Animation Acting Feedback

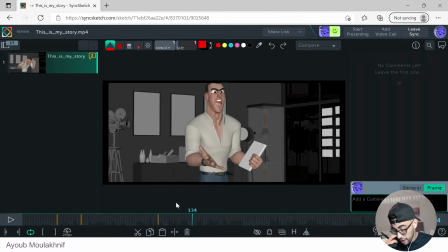And there's a second part there, which is like, I can talk about a little bit more to like just make it less too much and just like more, because like this is not a really long shot. Actually, it's not that long.
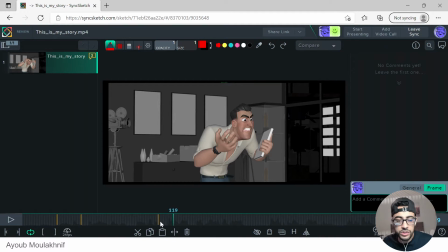So you don't want to like move between poses, too many poses. Okay? Cool.
Are you trying to piss me?
So frustration, you do the frustration pose.
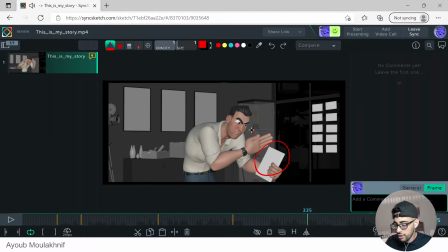Wrote at the lead.
So when he's talking about the thing, he does, this is the thing.
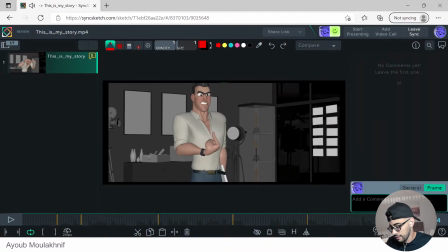Murder someone.
So you never do that because he's Again, when he says me, you just do that.
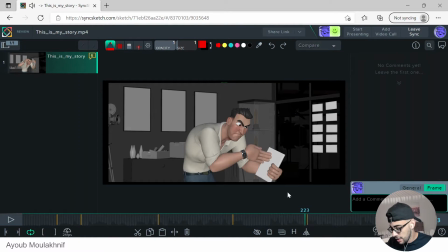I would say like for this one, it's good.
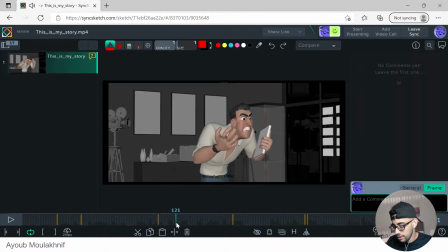This one, it's not that bad, but when he points to himself and he says me and me, and he does it multiple times, just becomes a little bit generic. And usually when you have like subtext, you want to try to
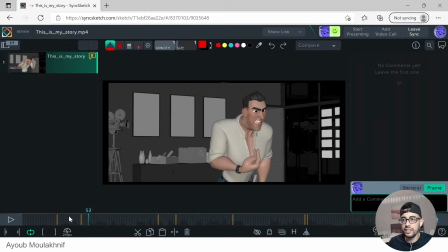understand it more, not necessarily just do exactly what the subtext says unless it feels natural. Okay, I know it's a bit tricky. So an advice that I would give you, Asim.
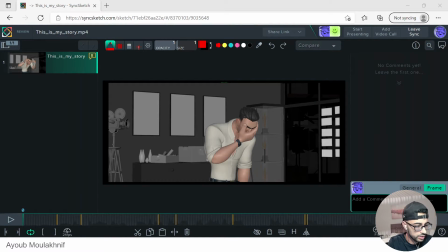Okay, let me double check if it is Asim here. Just 1 second, so I don't butcher the name. Go here and here.
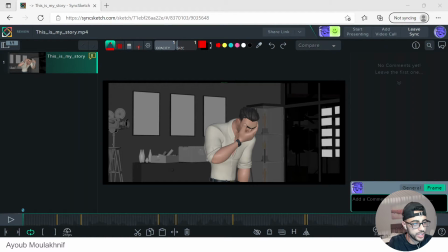Yeah, it's Asim. Asim Tariq. I don't know which one is their first name. Cool. Nice. These are my thoughts.
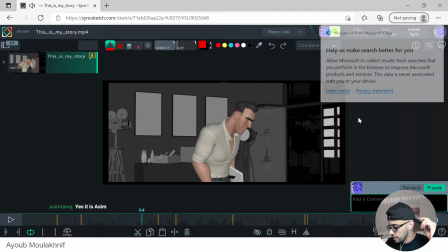So first of all, Asim, what I would an advice I would give you is try to study acting more
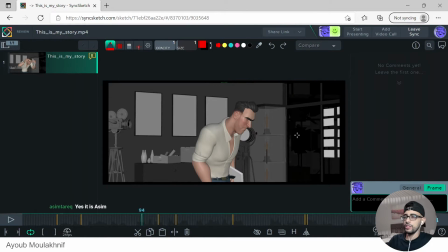and try to understand what is good acting and what is bad acting, because currently we know. Yeah, Asim. Oh, cool. Hey, welcome. Yeah, feel free if you have any questions, feel free to drop them in the chat. And if I'm saying something wrong or if I don't understand something, feel free to explain.
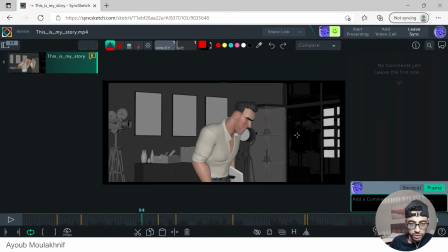So again, if you just joined us now, what I've been talking about here is like acting feels like you're just like he's saying exact like he's just like following the text. Whenever he says me, you point it like me, and when he gets angry, you do the angry pose,
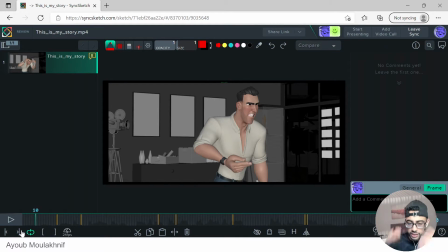and when he gets like thinking, you do the thinking pose, and just like that feels a little bit generic. But animation wise, the animation is really good. Now I think you're at a stage where we can all agree, oh, Asim is really good animator.
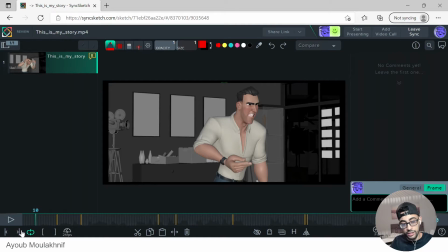He can animate. And now it's more about, is he a good actor? And currently we see that there is a lack in in acting. And so what I would recommend for you is to try to study acting a little bit more.
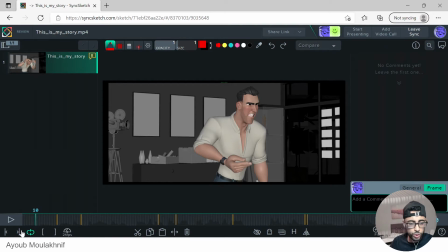Whether it is that try to look for courses on YouTube or something like that, read books. And yeah, I remember like a while back I tried to study a bit of acting.
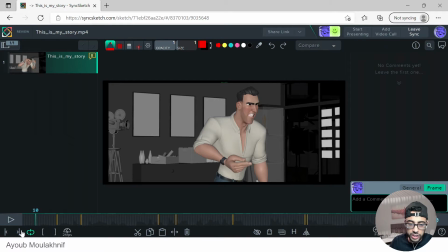So one of like you can even try to study like the history of acting and how it began and the different schools like method acting and in the one that was really my favorite was the
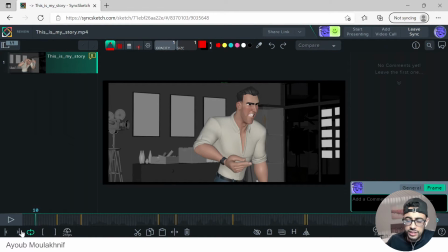Meisner technique, which is the Meisner class. There's a master class that you can try to find, and he talks more in depth about like acting and what makes the performance more truthful. Because if your acting is generic,
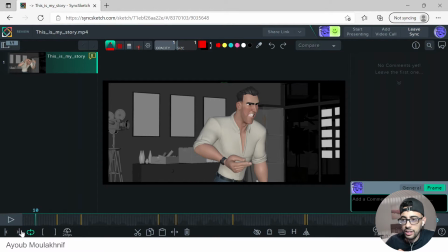when people look at your shot, they don't feel that connected with the character, and they just like they know they're looking at an animation.
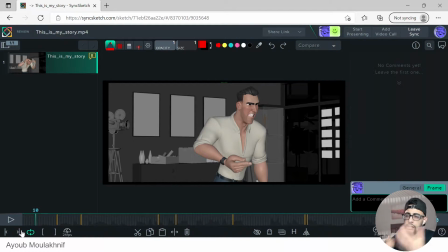And when you want people to look at your animation, you don't want them to look at animation. You want them to get absorbed into the acting and feel that it is truthful. Okay, so that's something that I would advise there.
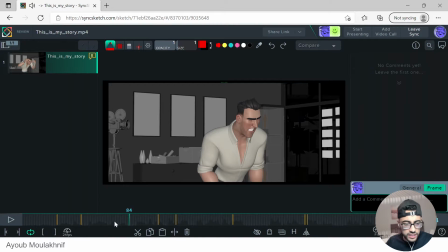This is my story. These are my thoughts.
So this is just something that you can keep in mind in future when you work on future shots. But if you want to like plus this more, the problem is like this is polished stage, but so take these notes with a grain of salt.
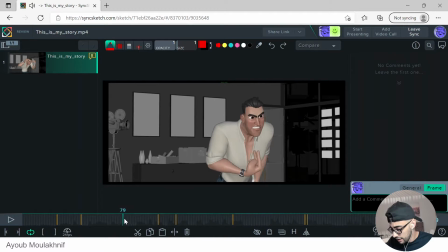You don't have to do them, but I My feel thoughts.
I mean, what are you? My thoughts.
I like what you're doing there. This is really good.
I mean, what are you thinking, huh?
Like this going back feels a little bit too much.
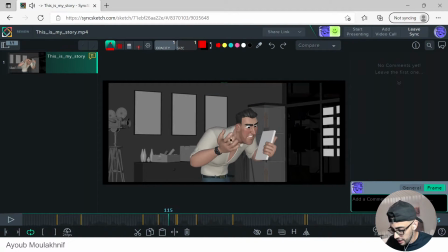Like for me, it feels like he wants to get like want to get closer. Like instead of like like because here it feels like you're trying to animate him instead of make him act,
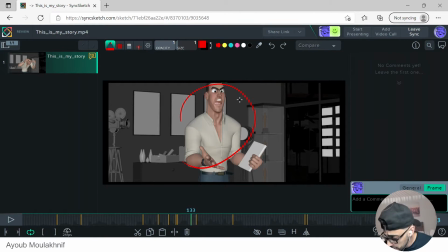like doing the anticipation, squash and stretch, and you're doing this beautiful pose with this beautiful expression. And when it comes to acting, it's not about that. It's about like the intention. Okay, so for this one, I would like you get into this pose.
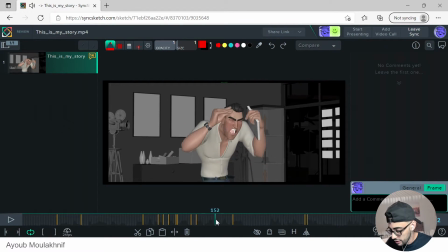I would stay within this pose because you come back to it again. Okay, so that it could be like within this pose. Yeah, another thing, this one, you go again a little bit too big.
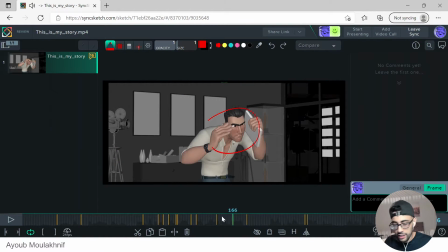Trying to piss me off?
Which is like you look for your accent and you just piss me off. I would go for something that is not as extreme as this. So I would stay within the thing. For me, I would like for him. It sounds like he should be like getting closer and closer to the camera.
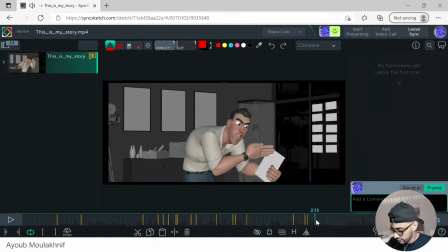Yeah, stuff that you're doing there is great.
Murder someone. He would never do that because he's me.
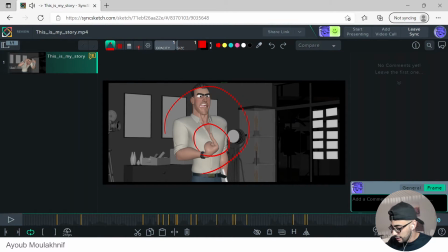Again, this like I like what you're doing there,
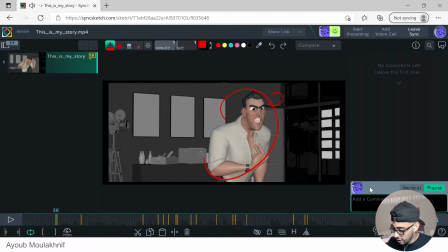and this it looks like this you just took this pose and copied it and put it here, and you just made it a little bit different.
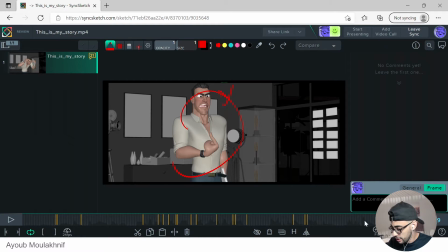So what I would do there, I wouldn't go to this pose here. This you can keep it, that's fine. And then for here, you can try to
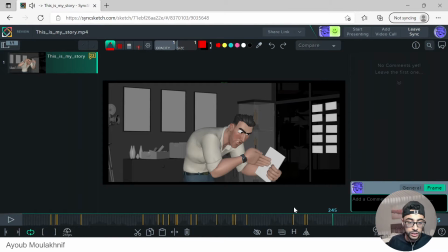maybe get him like a little bit closer and use something less than like it's me.
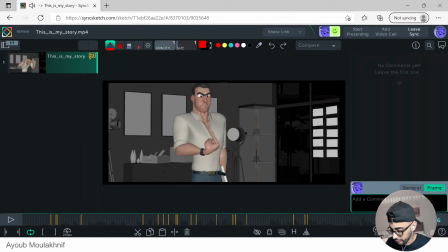Okay, let's try to be a bit more creative. So again, You don't have to do that, okay?
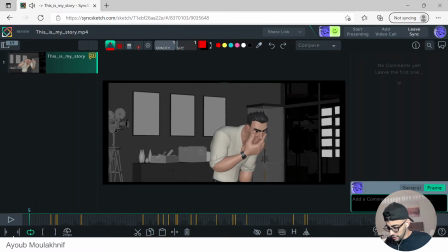Cool. And in terms of, yeah, I really like what you're doing with the camera and stuff like that. You're tracking it. It looks like it's part of a movie. And the only thing is, like, the first time I saw this, like the first frame when I saw this here, it looks like
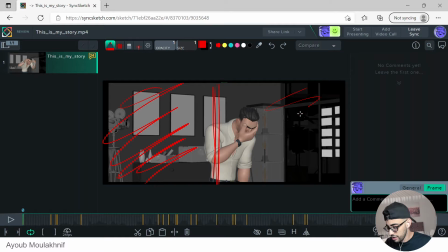this area is too empty compared to this. So maybe we need to make him more centered. Or either one of the two, either more centered or a little bit closer to here,
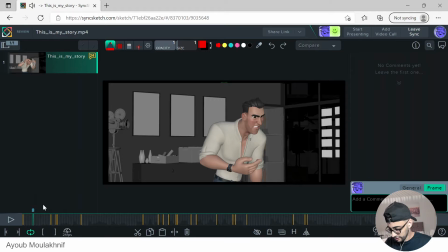because we're opening to this side. Otherwise, this feels a little bit claustrophobic. And if this is what you're after, that's totally fine. You can keep it because it adds to the tension.
I mean, what you think?
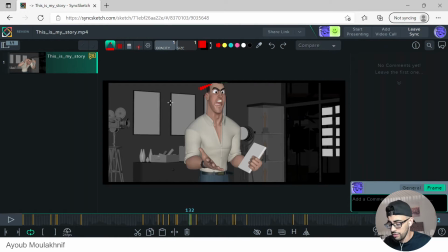And just watch out here when like this goes off the camera, because you're in a medium shot, and it's not. This is not always true, but during medium shots, we want to like just keep the character. But if you're in a like a close-up, in close-ups you tend to cut some of the head.
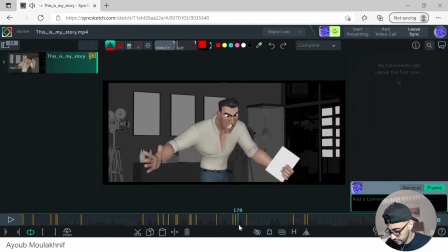That's totally fine.
You trying to piss me off? What are you thinking, huh?
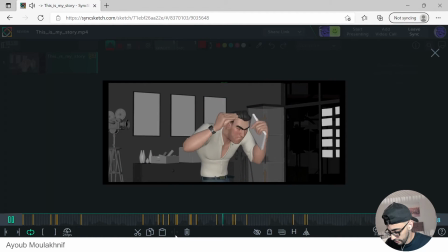Are you trying to piss me off?